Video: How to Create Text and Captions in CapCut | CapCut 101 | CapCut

It's time to take your content to the next level. This is Text 101. Welcome to the CapCut YouTube channel. If this is your first time watching our CapCut 101 series, hello, nice to meet you. If it's not, welcome back. Make sure to hit that subscribe button for weekly tutorials and product updates on all things CapCut. This is the fourth video in an 11-part series on how to take yourself from an editing beginner to an editing pro. So if you haven't already caught our other tutorials, definitely go back and check those out. Today, we're gonna talk about text. I'm gonna take you through all the options for adding text to your videos, auto captions, and more. So let's get into it.
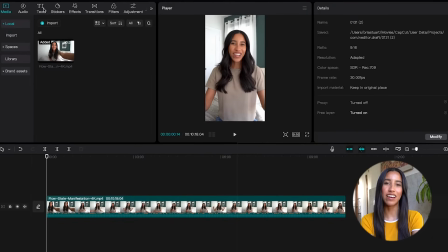0:36 Let's go ahead and open the desktop app. Everything we're going to talk about is in the text tab on the left. When you open it, your first option at the top is to add your own custom text.
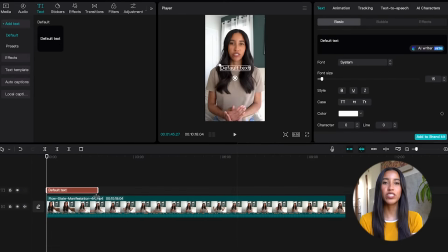0:44 Let's go ahead and drag the default text on down to the timeline. When we do this, the dynamic menu on the right is going to change to a text editor. Here, you can write out what you want your text to say or even have the AI writer do it for you. Simply describe what you're trying to talk about and the AI writer will do the rest.
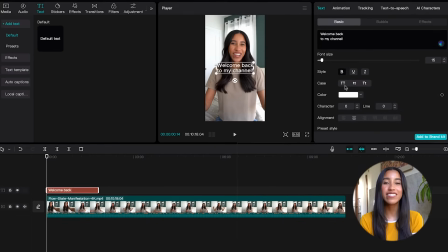0:59 Once you've gotten your text written, you can change the font, size, style, case, and color. If you've caught our previous CapCut 101 tutorials, you already know that this little diamond button here is a keyframe. So you can use that button to start your text out as one color and then transform it into a different one.
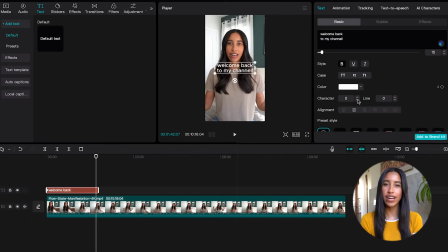1:15 So cool. The character number changes the kerning of your text, and the line number changes the spacing between your lines. You can also change the alignment of your text to make it right justified, left justified, top justified, bottom justified. Lots of options. CapCut also has a ton of presets to change the look and feel of your text.
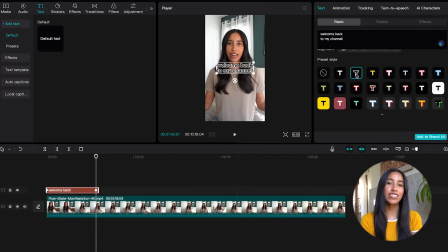1:33 I usually go with the black outlined white text, but there are a ton of options here to choose from. You can outline, highlight, or drop shadow so that your text is easier to read. You can also change the scale and positioning on your screen. You can rotate your text as well. And once again, these things can be keyframed to make the text more dynamic in your video.
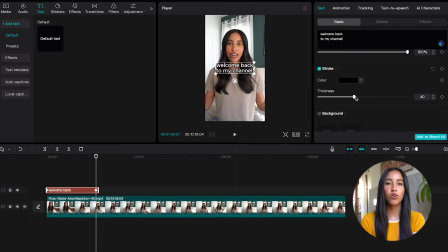1:51 You can also change the opacity of your text here. The following sections are where you can add your own background, outline, glow, or shadow. These are all really great options to make sure your text is legible. The last thing I want to show you on this menu is the curve section.
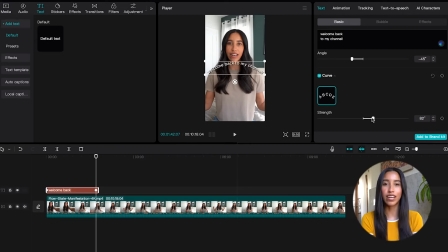2:05 You can give your text a little bit of shape by checking this box and playing around with the slider. I feel like this is a great option for titles to help them stand out a little bit more. Let's go to the bubble tab. Here you can add text bubbles or other cute little backgrounds to your text.
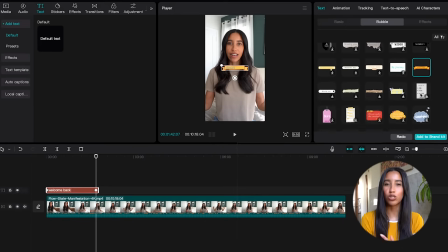2:17 This one here is a little banner. You've also got a little grocery shopping list, a little clothing tag, and a lot more. The effects tab is where you can add a little bit of razzle dazzle to your text. We've got gradients, glow, multicolor, and a ton of different color options.
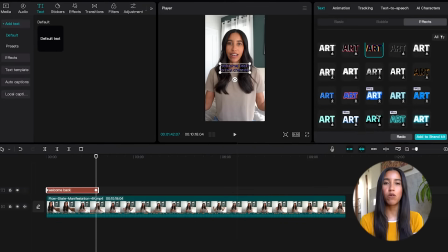2:31 Just keep in mind that some of these are CapCut Pro effects, so you won't be able to export your final video unless you're a CapCut Pro user.
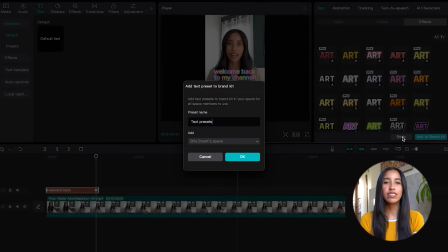2:37 Once you've got your text looking the way you want it to, you can save these specific text settings to your brand kit.
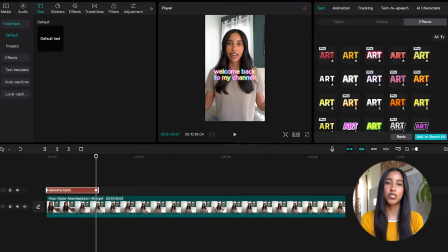2:43 This will allow you to access the exact same text for future videos, and I'll show you where this is in a second. Right above the basic, bubble, and effects tabs, you're gonna see four additional menu options to alter your text. The animation menu allows you to add movement to your text. Some will bring the text into your video, some will take it out, and some will just be on a loop.
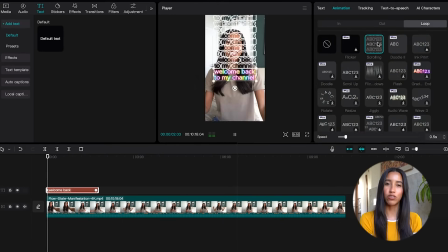3:02 I personally like using animations to differentiate my titles from other text in the video, but there's a ton of room for creativity here.
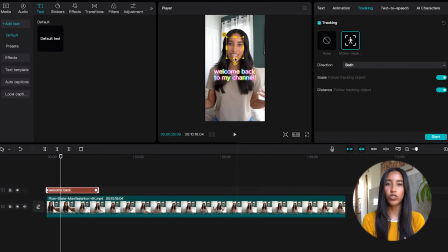3:08 The tracking tab allows your text to motion track you or a different moving subject in your video. And the text-to-speech tab, as the name would suggest, allows your text to be read out loud.
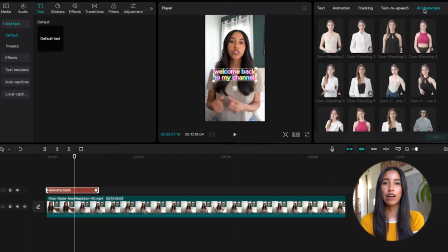3:18 You can even head over to the AI character tab to have a model read your text for you on screen.
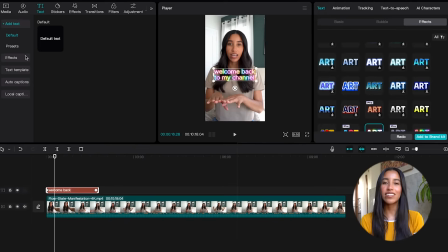3:23 Now that we know the ins and outs of editing your text, let's head back to the text tab on the left side of the screen. If you go to the preset subcategory, this is where you're gonna find all of those specific text settings that you've saved to your brand kit. This way, you can have the same look and feel across all of your video content. This is great for making your content recognizable and building that familiarity with your audience.
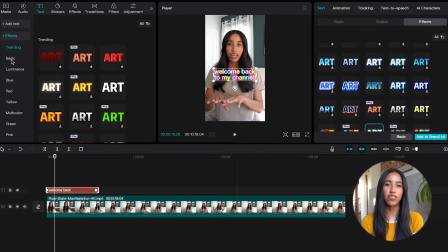3:42 Let's head on down to the effects tab here. This is the same section as that effects tab in the right side dynamic menu. It can be a little easier to find what you're looking for over here because there are a lot of different subcategories. You can even see which text effects are trending on CapCut. The text template section has a lot of text preset options.
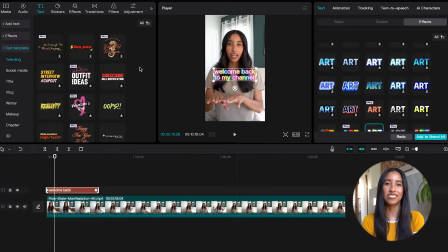4:00 We're just coming off of Valentine's Day, so there are a ton of V-Day options in the trending section. You've also got the social media subcategory with a ton of calls to action for your video.